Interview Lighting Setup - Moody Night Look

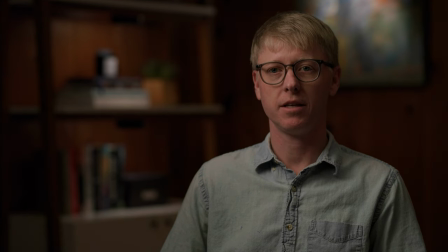But I kind of like living in the stop that we're at. And so I'm just going to bring this down and look at something in this world. And for me, I think this is feeling actually pretty nice for creating a little bit of a mood.
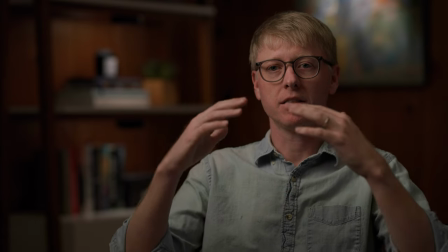You can see when my hands are here that they're not fully lit. As I bring them up, you can kind of start to see where that line is cutting.
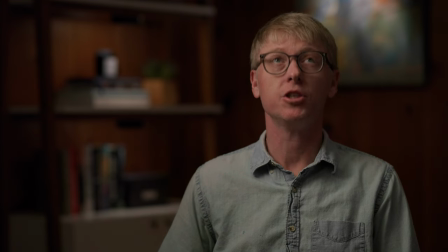So the other thing that I'm noticing just sitting in the chair is because I don't have a skirt on the lantern is I'm getting a lot of bounce off of the white ceiling. And in this frame, looking at it right now is I think that actually our ambience is not bad because we have the ability
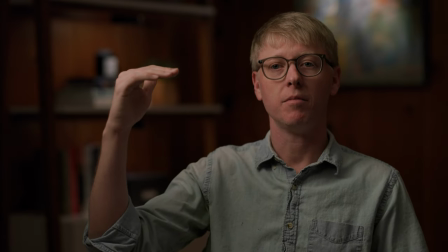to kind of crank up our key light and then we can kind of adjust and we can,
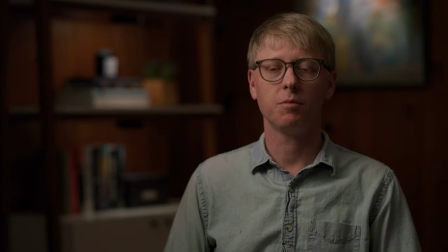the brighter that our key light is and then adjusting from either an exposure standpoint then we're able to bring our background down but
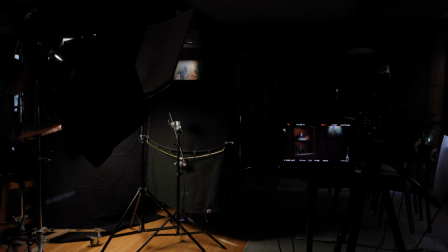what i might do is i might just throw the skirt on this and try to cut what we're getting off of the ceiling and that'll again really help focus this
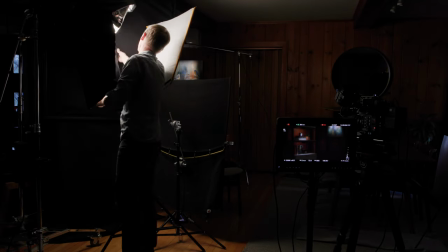key light just in on me and not affect the background as much so now we've
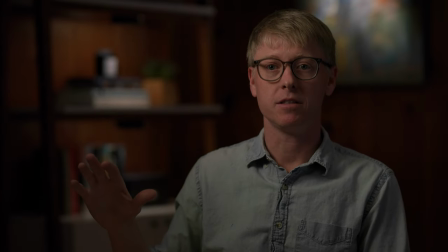got this skirt on you can see what a kind of drastic difference that it's done in terms of the ambient levels of the background.
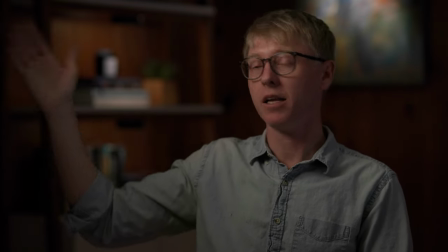Obviously, having our 4x8 floppy is helping to cut, you know, any frontal spill that we're getting off of our key light to the background.
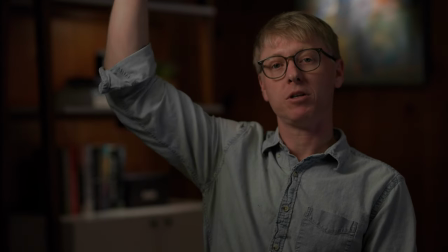But by putting this skirt on is it's also affecting how much light is being bounced up onto the ceiling and kind of filling out the room.
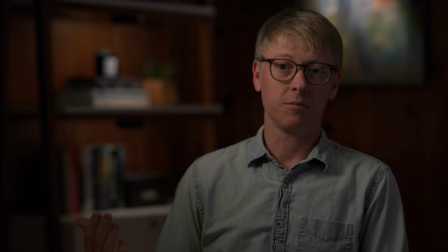So now we've got some flexibility in what we want to do, right?
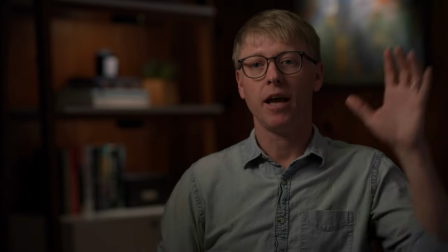I think right now is we kind of just have a spot on the bookshelf and we just have our spot on the painting and then we have me while we're
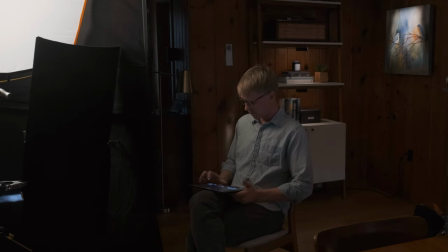here let me just take a look at our MC lights you
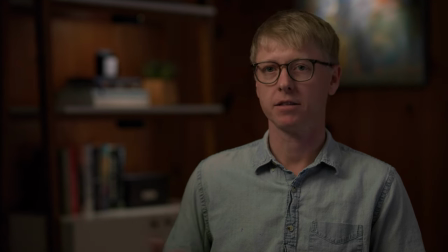know somewhere in here okay that's right back to where we started
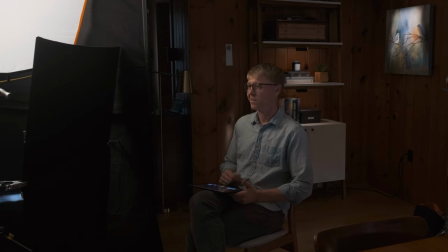and our 60x is still at 1% this is pretty good if we wanted to the only
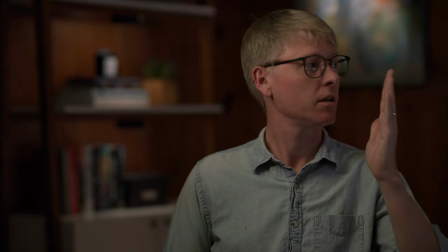other thing that we could do is we could give ourselves a little bit of a negative here,
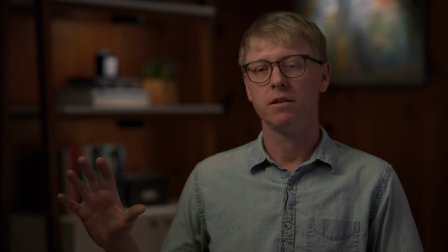but I think because this environment is already so dark, I think it is kind of nice what the levels are on the side of my face. So that's something that you can certainly play around with if you want. Well, thank you so much for checking this out. I hope that this series of videos was helpful for you. Obviously, there are infinite number of ways that you can continue to refine all of your frames, but I hope that this at least gave you some idea of the things that you might want to consider and some options available to you. So it was really fun going through these three different interview setups in this one space. You know it's always a challenge when you're needing to crank out one interview, two interviews, three interviews in one day in one space. How do you find different unique ways of doing that? And I hope that this gave you you know some ideas that you can start to play with, some of the gear that you can start to play with. I also want to throw out a big thanks to Westcott for for sending me their Booklight kit, for their Cine DP kit, and their six by frame kit. You know, it's something that I've used for many, many years, both from their fabrics and their original frame, but really starting to see kind of the new elements that they're putting together of the hinges for the Booklight kit, the four by floppy, the frames that have interlocking connectors and stay together and have a lot more rigidity to them. You know, I think that they've made some really solid upgrades with these, so I'm really excited to show those to you. Well thank you so much for tuning in to this series of videos. I think it's been really fun and I hope that you pulled a lot out of it. If you've liked what you've seen, please consider subscribing to the channel. You know, it really helps to be able to continue providing these types of videos for you, so if you haven't already, hit that subscribe button. Thank you so much and I look forward to seeing you again soon.